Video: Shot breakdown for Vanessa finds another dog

I'm John. I'm here with another shot breakdown. And this one is, I'd say it might be the weirdest one so far. So here we are in After Effects with the shot, and let me show you what we started with.
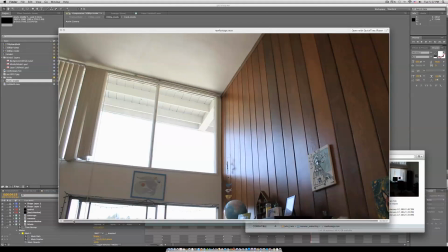Basically, just pans up to the empty ceiling, and at this point on, it's a locked shot.
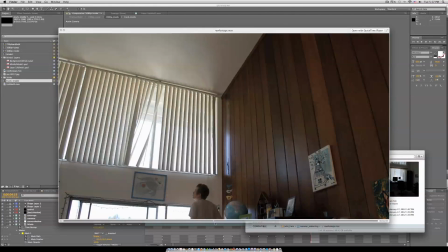This is also where my first mistake happened. While this was locked down, I brought the blinds in because I figured I could just cut the
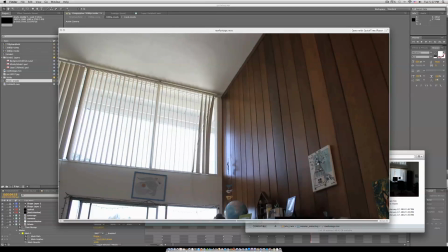blinds and decide whether or not I wanted blinds or if I didn't want blinds.
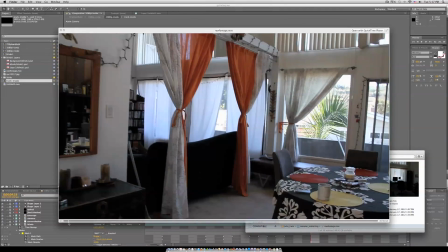But the problem was, because I panned up, I had to basically match the pan with the blinds
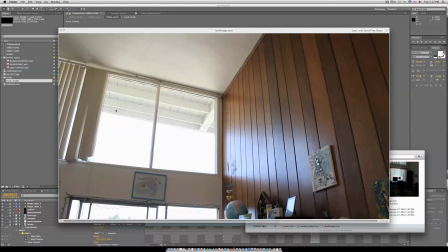because the lighting is completely different with the blinds there and the blinds not there. And if I had been smart and thought about it for a couple minutes more, I would have thought of that.
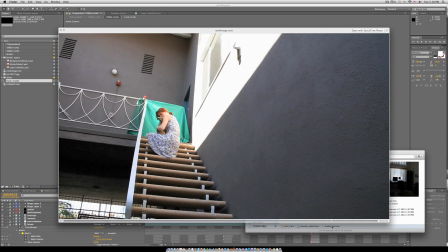And then here is the second shot. The tripod, I kept the exact same angle, so when I brought it down here, I knew that it would be the same perspective looking up at Vanessa.
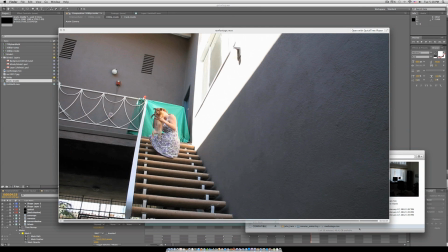And the green screen is horrible. It's just a sheet, and this is kind of the last straw as far as I really need to upgrade. I need to get one of those flex discs that are green screen.
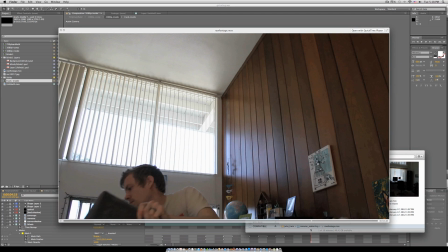So maybe in a few more videos I might have better equipment for that.
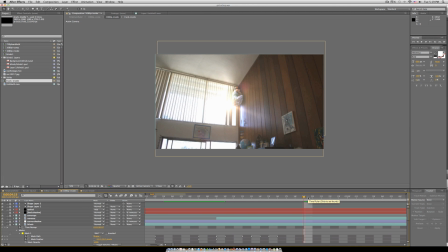I might say this every video, but it's definitely not perfect. There's a lot wrong. For one, the green screen wasn't great, so I had to do some rotoscoping, and even then, there's a lot that looks fake about it. I added this optical flare
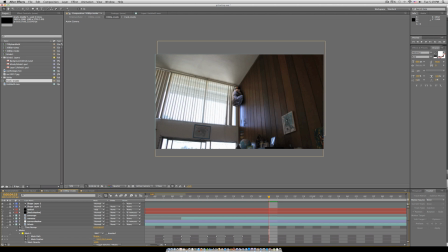behind Vanessa to sort of help match the lighting.
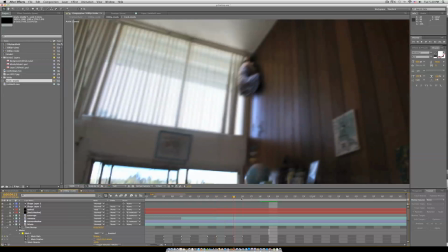Without it, it's okay, but I just felt like in motion it looks a little,
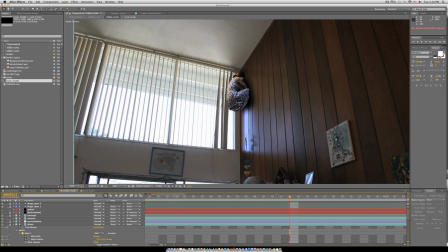I don't know, video-y or fake somehow. So figured by adding a sun as if it was right behind her,
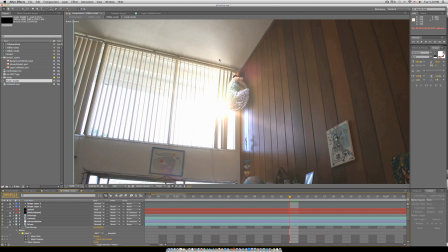it makes it sort of look like the lighting matches better. Sort of a cheap trick, and even then, you know, maybe you guys can tell me if it still looks super fake. Adding a handheld look afterwards, and adding just other elements like grain
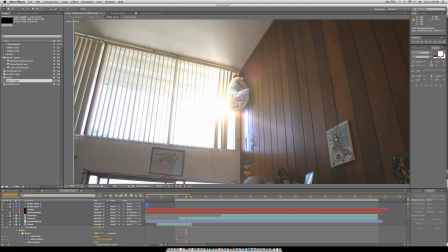on the whole video sort of help it look more real.
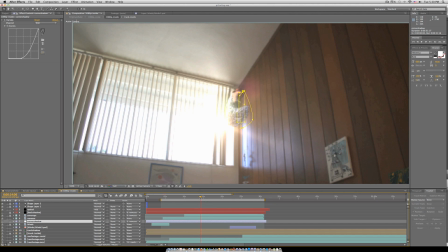When she turns with cornbread, I basically just timed it so that it was at the same time that I released the blinds in the other shot, just to try and get her in the scene as much as possible, or feel like she's part of the scene.
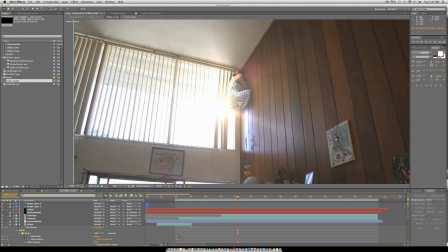There was a couple times that she lifted Cornbread, our dog, above the green screen, and during that moment I had to rotoscope Cornbread's head out frame by frame.
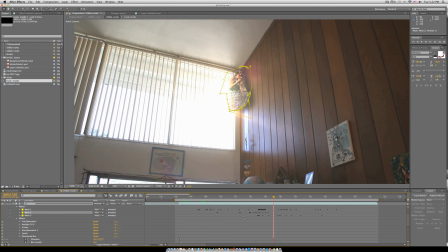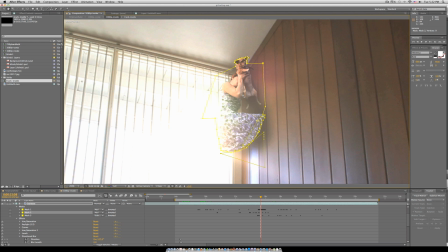There you can see the mask. If you go frame by frame, I had to sort of draw around little Cornbread's head. But there was a lot of other problems because the green screen was so bad. As far as like the thin parts of Cornbread's legs kind of disappear in the green screen.
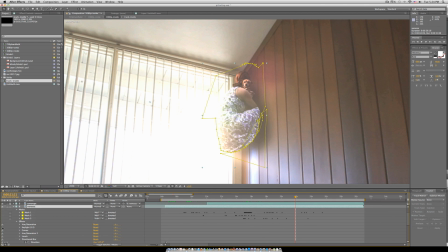You can see the original here, other than what I've masked out.
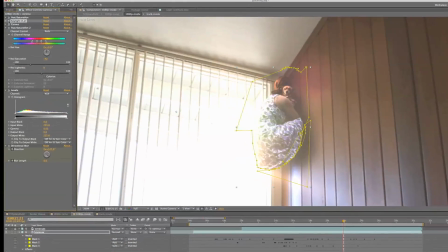I used a plugin called Keylight. It does a really good job of taking out the green.
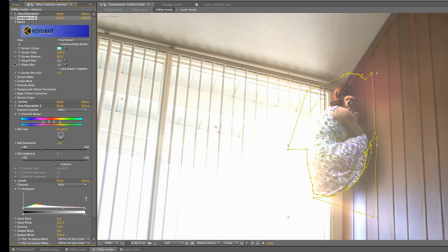You just use the little eyedropper here, pick the green, and then you can adjust it with the clip black and clip white.